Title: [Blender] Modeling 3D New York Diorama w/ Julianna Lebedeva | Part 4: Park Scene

Welcome back. This time I'm going to show you how I made a little park scene.
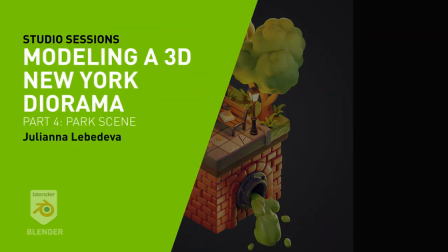The general composition for it I made in the first video, and in this one I'm going to show you how I made individual objects.
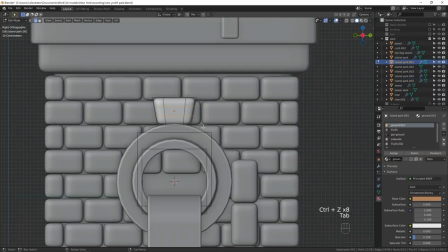I'm starting by making the sewage pipe on the side, because first of all, it's going to occupy a lot of screen space in the final image,
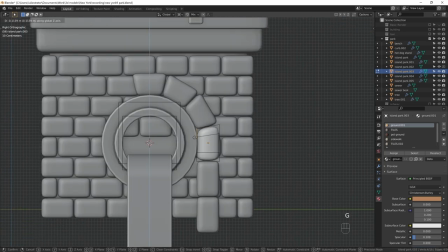and second of all, because it's a very New York thing, right? And we need a place for Ninja Turtles to live.
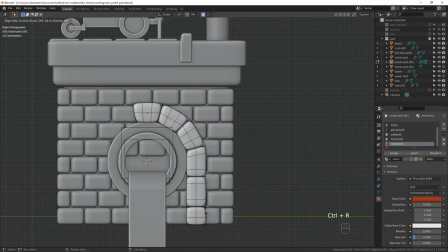Here I'm copying bricks around the sewage pipe in the shape of an arch. I'm doing that by copying them around the 3D cursor.
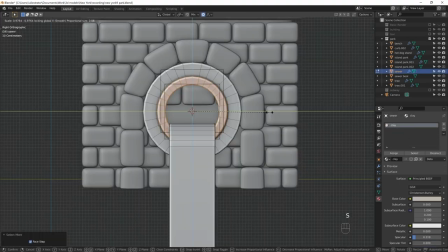To do that, select the object you want the 3D cursor to be in the center of,
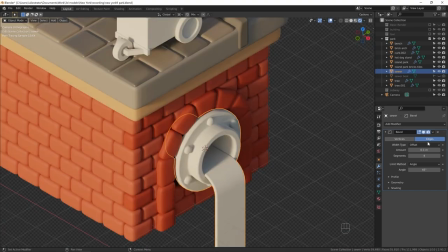press Shift S cursor to select it, and then using greater than pi menu, move the pivot point to the 3D cursor.
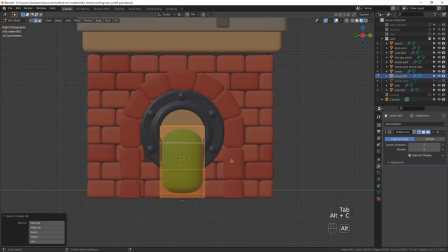I added the rivets around the pipe in the same way. Now I'm adding this green sewage water.
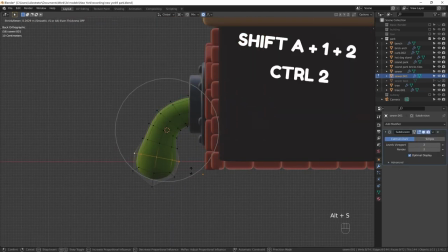I made it starting with a cube, adding subdivision surface modifier, and extruding it a couple of times.
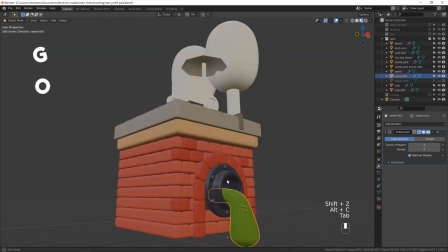To tweak the shape after, I moved the vertices with proportional editing on. I added a displace modifier to give the water a more organic look.
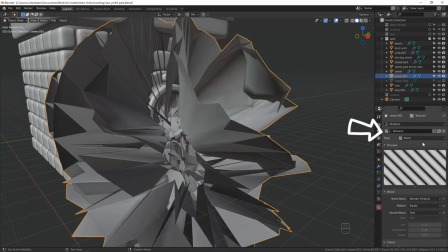After adding the displace modifier, I created a new texture and in Texture Properties tab, chose Wood Texture.
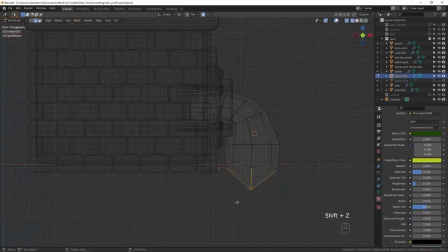I copied the mesh and made it smaller to add individual water droplets. I did that to make the shape look more interesting and to have more things there that could reflect light.
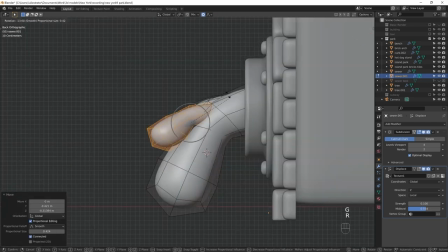I always work with separate meshes within one object because it makes things easier.
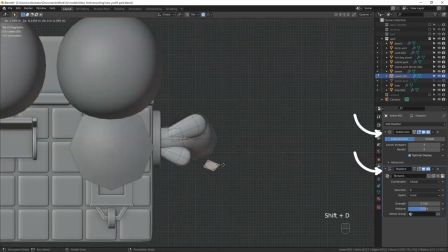All the modifiers that you're going to apply are going to be applied to all the meshes within one object.
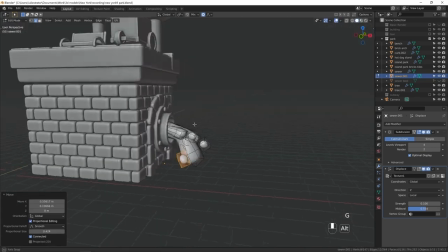Like in this case, if I needed to tweak one property of a modifier, I wouldn't have to repeat it for every single mesh because they're part of one object.
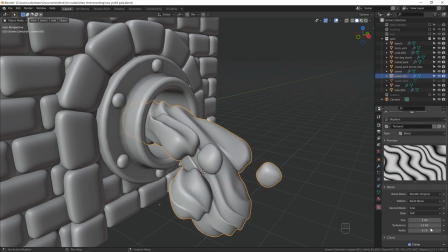I'm tweaking the texture properties to get the desired look. I wanted to make the waves bigger, so I need to scale the texture up.
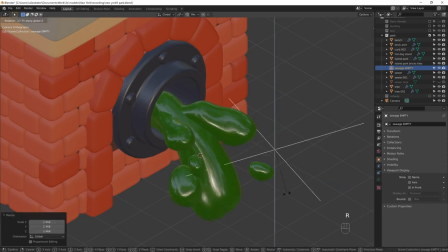To do that, you need to add an empty. In Displace modifier, change constraints from global to object and choose the object you just made.
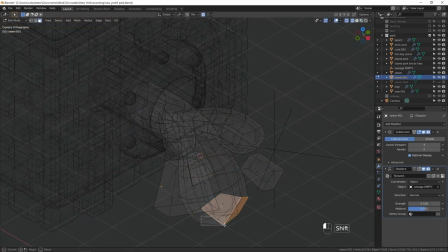If you rotate and scale the empty now, it will affect the texture.
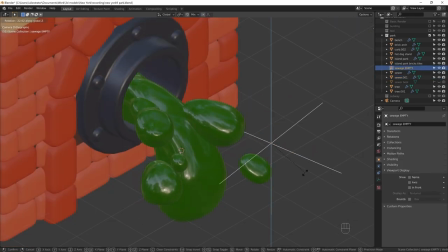After tweaking the shape a little bit more, I moved on to editing colors.
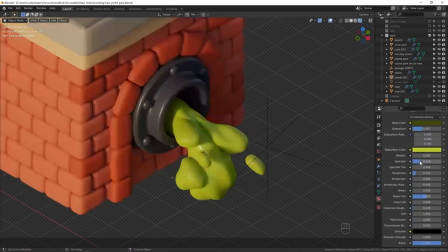I experimented with the subsurface scattering, using a bright yellow color as a subsurface color.
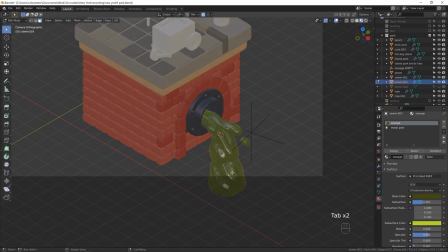Then I decided that compositionally it made sense to add some more volume to the bottom here, so I added an extra splash of water.
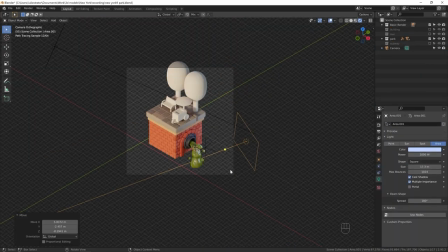I'm trying to work on everything at once. I want to preview my final work to see if what I'm doing is working.
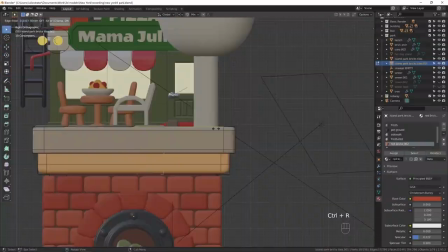This is a rim light.
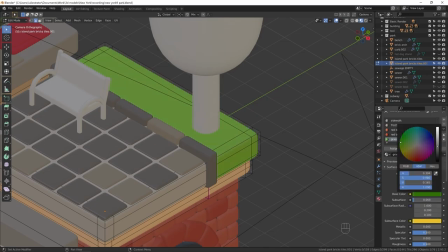I love using rim lights because they lit the side of the object and give that nice shiny edge, which really helps to define the shape.
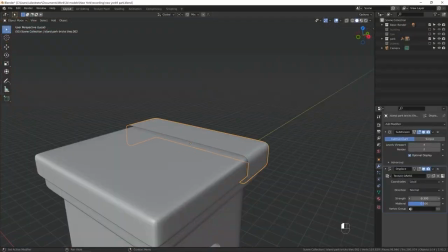Here I'm starting to make the lawn.
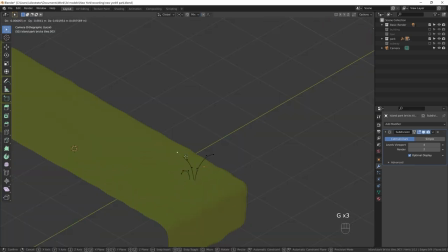I wanted the geometry of it to look different from other man-made objects in the scene, like the curb and the pavement.
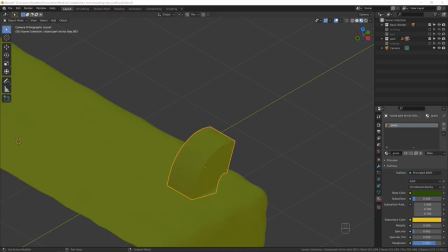I wanted it to look more organic, so I used the displace modifier again.
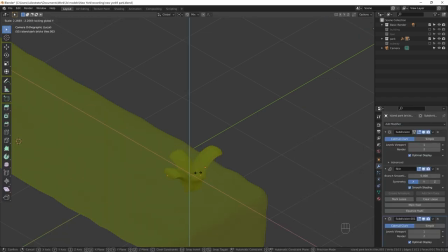I'm making the plants the same way I made the plants for the apartment building video, using the skin modifier and then adjusting the thickness of the leaves with Ctrl+A. This is a very simplistic looking plant, but it fits the style that I'm going for.
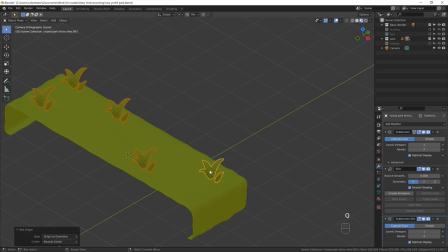As you can see, I just made one plant, copied it multiple times, and rotated the instances.
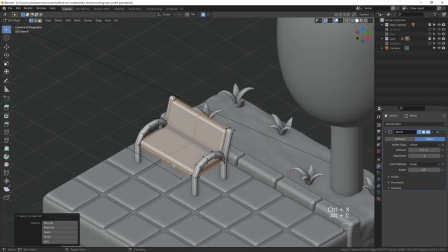This is the beauty of 3D. You don't need to remake the same plant 5 times.
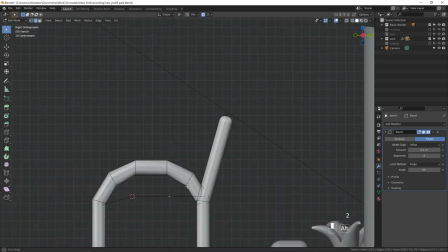You can just copy one and rotate it. Now I'm moving on to the bench.
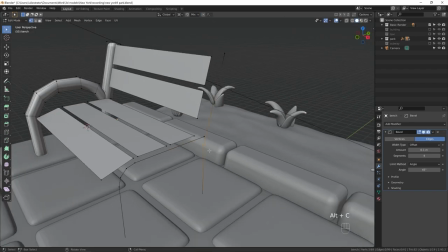You just saw me separate the back part in 2 planks by using bevel. To do that, you press Ctrl+B, switch to face selection mode, and delete the face.
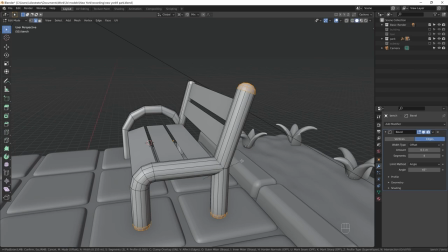It's very fast and very efficient. I'm using bevel again here to make the rounded ends of the metal part of the bench.
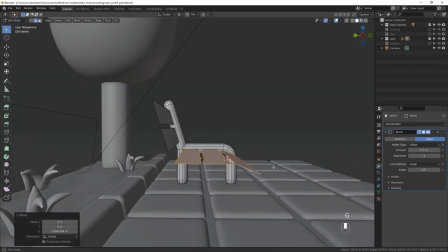If you do that yourself, make sure to merge vertices by distance after, because otherwise you're going to have multiple vertices at the same place at the ends.
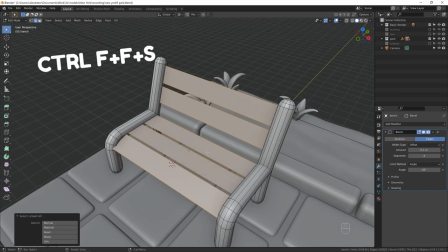Now it's just a matter of copying the metal part to the other side, using extrude faces along normals on the wooden planks, and the simple bench is done.
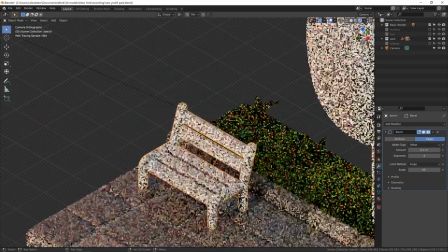As you can see, this is a very simple design that I'm going for here, but it's going to work well for our piece.